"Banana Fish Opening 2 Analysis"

Hey all, wow, it has been a while. I haven't worked on a video in over a month. Yikes.
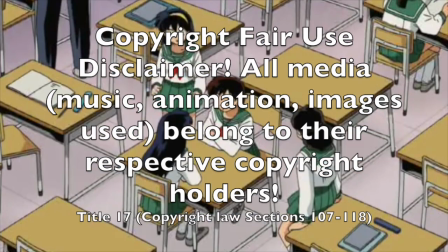[0:04]
To be fair, I've been pretty busy. School started again, and of course college always takes up a lot of my time, plus this is my senior year, so that's even busier.
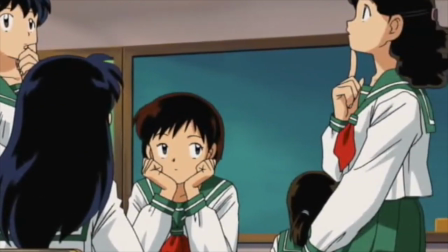[0:13]
But I was also working on another project.
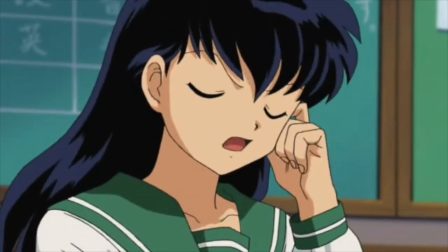[0:16]
All of my free time lately has gone into sewing because I was working on turning out a bunch of merchandise for my first convention.
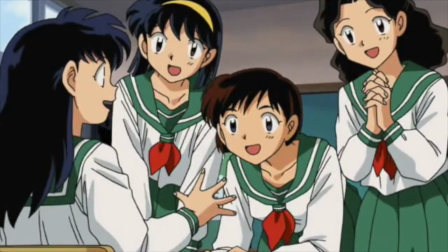[0:22]
You see, over the summer I started an Etsy shop and an Etsy business,
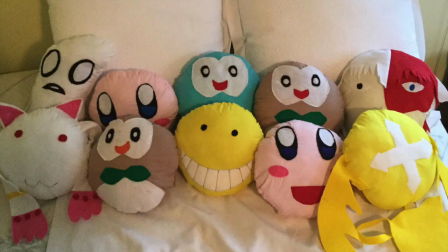[0:27]
selling cosplay cloaks and plushies and plushie pillows and stuff like that.
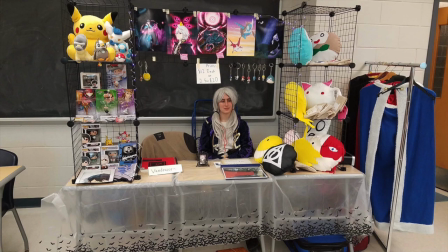[0:32]
And so recently I started tabling at cons.
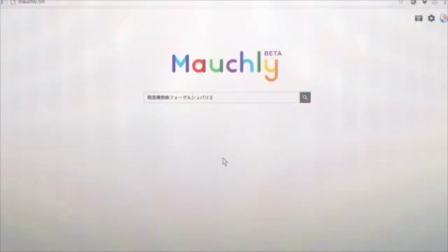[0:36]
Incidentally, if you're interested in checking any of that stuff out, the link to my Etsy shop, The Cloakery, is down in the comments below.
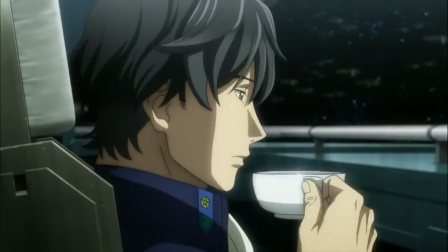[0:43]
But now I need to get back on track with videos.
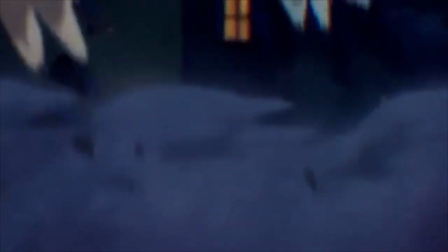[0:45]
I had a ton of videos planned before going AWOL, and so I really should get back to the oh holy cow there's a new Banana Fish opening.
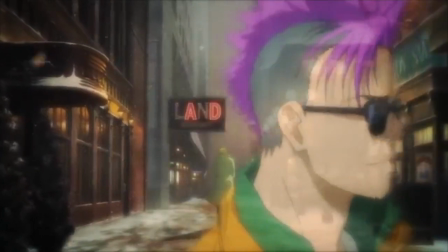[0:53]
Okay, skip all that. Banana Fish it is.
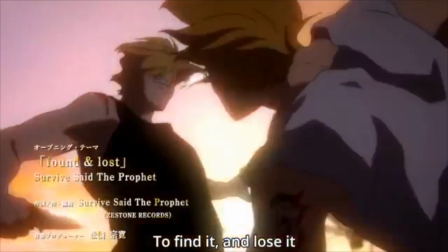[0:57]
Because goddamn, I thought the first opening was a lot, and feels, but this one, I can't.
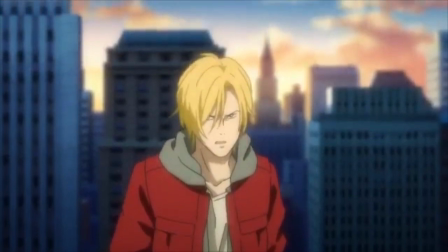[1:06]
Okay, let's talk about this one, talk about the feels, and see if we can get through the whole video without me starting to cry.
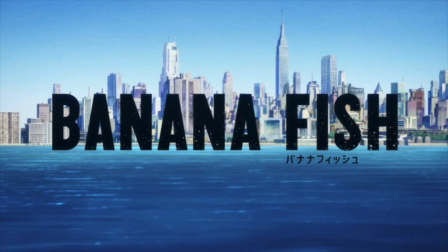[1:13]
Welcome one and all, I'm Coriander Stone, and today we will be breaking down Freedom by Blue & Count, the second opening of Banana Fish.
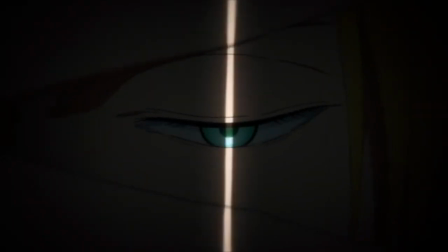[1:20] I've been knowing everyone, I've been wondering around, I've been to see everything at a time.
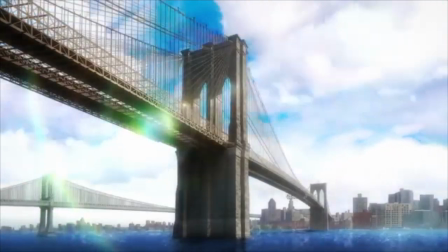[1:29]
Before we get started, I want to make one thing clear. This might as well be called Subtext the Opening.
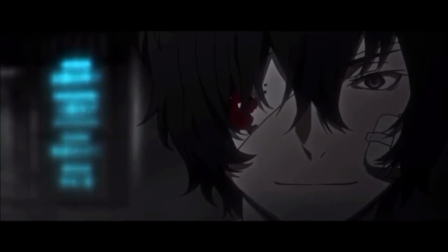[1:33]
Many OPs, such as Reason Living and Banana Fish's first opening, Found and Lost,
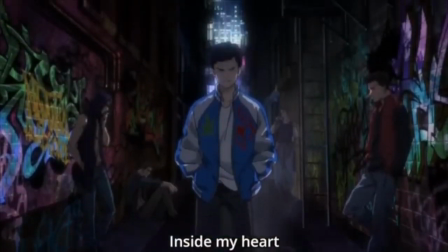[1:40]
are a kind of a mix between subtext and subtle spoilers, with a more stock standard opening formula that just gives you a fun time,
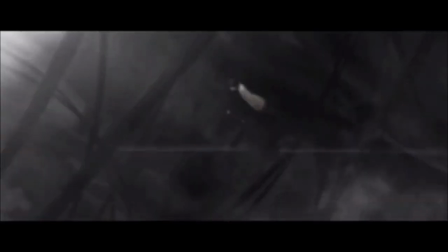[1:48]
even if you don't really know the context of what's going on.
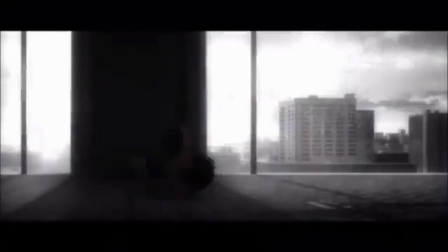[1:51]
They have their character shots, they've got their action set pieces, and they've got a few fun transitions in between.
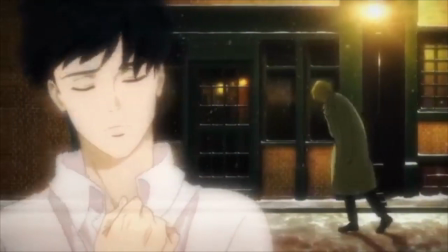[1:58]
This opening gives us none of that. It's subtext and feels all the way down, and you can't fail to notice that, even watching it casually.
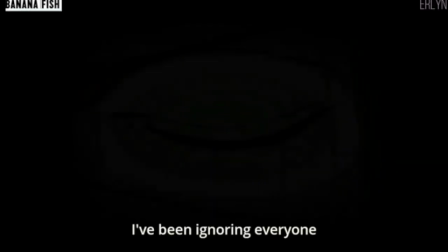[2:06]
So let's dive right in. We open with this shot of Ash lost in the dark. Specifically, we begin with Ash's eye.
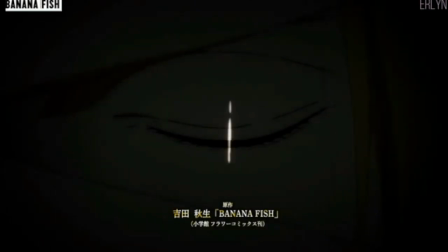[2:14]
Eyes, in the traditional metaphor, are windows to the soul. This is very clearly an image of how Ash's soul was drowning in the darkness before the beginning of the series.
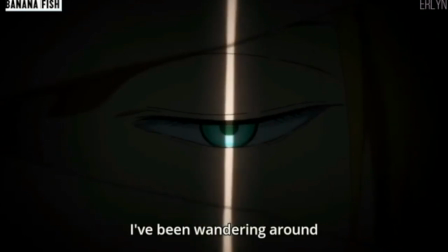[2:22]
It's paired with the English lyrics, "I've been ignoring everything, I've been wandering around, I've been deceived everything at that time."
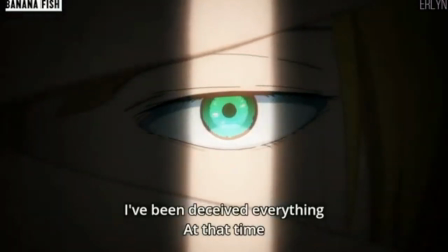[2:30]
Grammatically correct or not, these words fit perfectly with the image of Ash lost in the darkness,
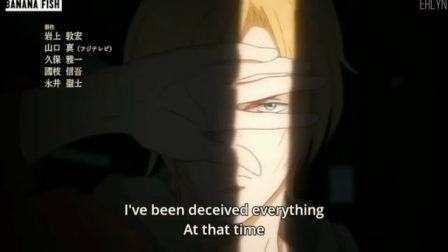[2:35]
at least until the light dawns on him, the series begins, and he meets Eiji.
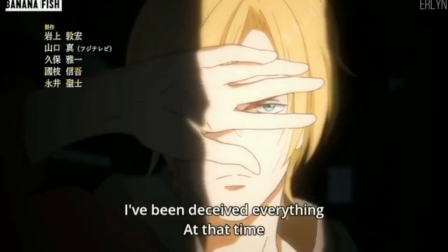[2:39]
It's been long since established in the series that Eiji is the light in the darkness of Ash's world, and that light is what breaks across him now,
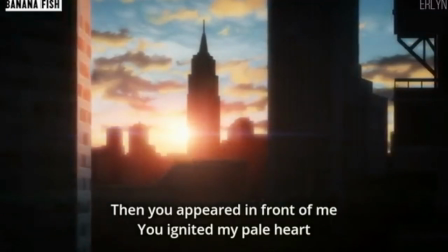[2:46]
spinning out across the city and allowing him to come into the light himself.
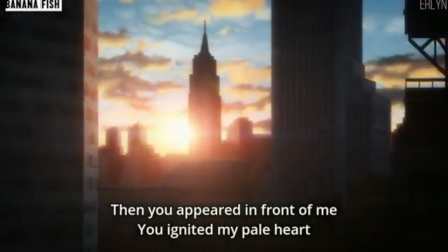[2:52]
This is again reflected in the English lyrics, "Then you appear in front of me, igniting my pale heart.
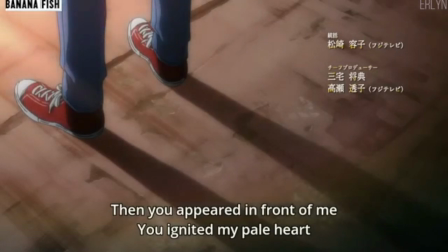[2:57]
We've been looking for each other from now on." And we see Ash standing, casting a long shadow, emphasizing the role he plays in changing the city around him,
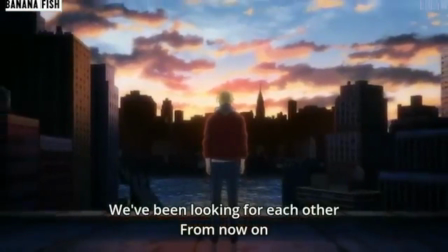[3:05]
and looking out over a city lightened by the light that is Eiji, a light filled with possibility.
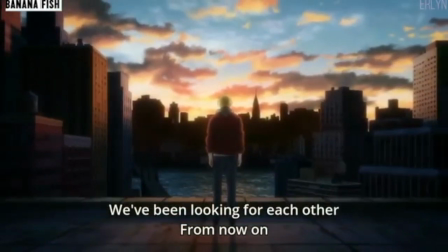[3:12]
Of course, that possibility can't last because this is tragedy and this is Banana Fish.
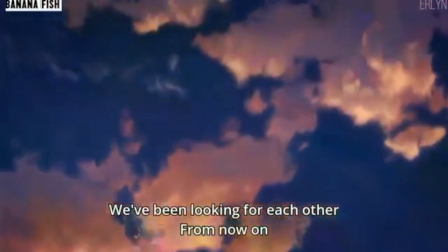[3:16]
The camera pans up as they're reaching for the light, only to have that light transition through the word "save you" into a scroll of buildings.
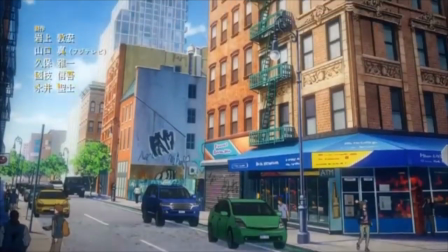[3:24]
Dark, towering buildings that drown out the light of the sky are something that we're familiar with from the first OP,
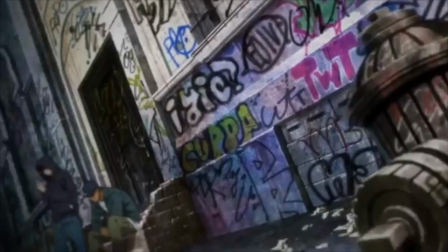[3:31]
and they mean the same thing here, drowning out the hope of the light ideal city, pulling Ash back into the darkness.
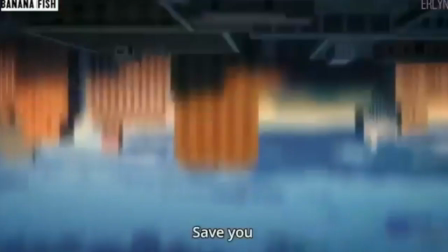[3:37]
But there's slightly more to this shot, because just before we scroll upward, we see the city itself, reflected and upside down, coming out of the sky.
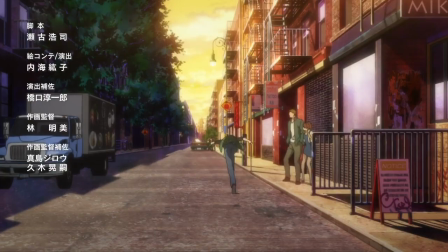[3:46]
It's an interesting image, showing how Ash's attempts to save Eiji will literally turn the city upside down,
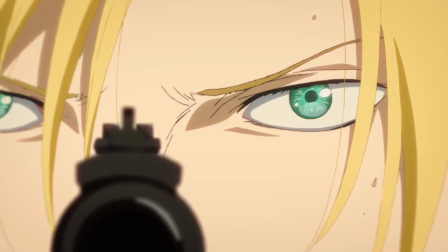[3:52]
but also how ultimately doing so still traps him in the darkness. Oh right, yeah, spoilers.
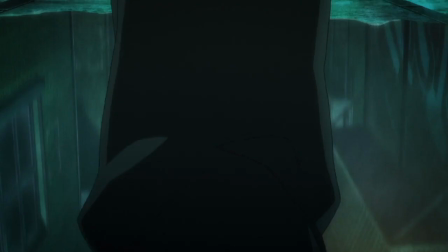[3:58]
Meant to put this in here earlier, but spoiler warning to the maximum.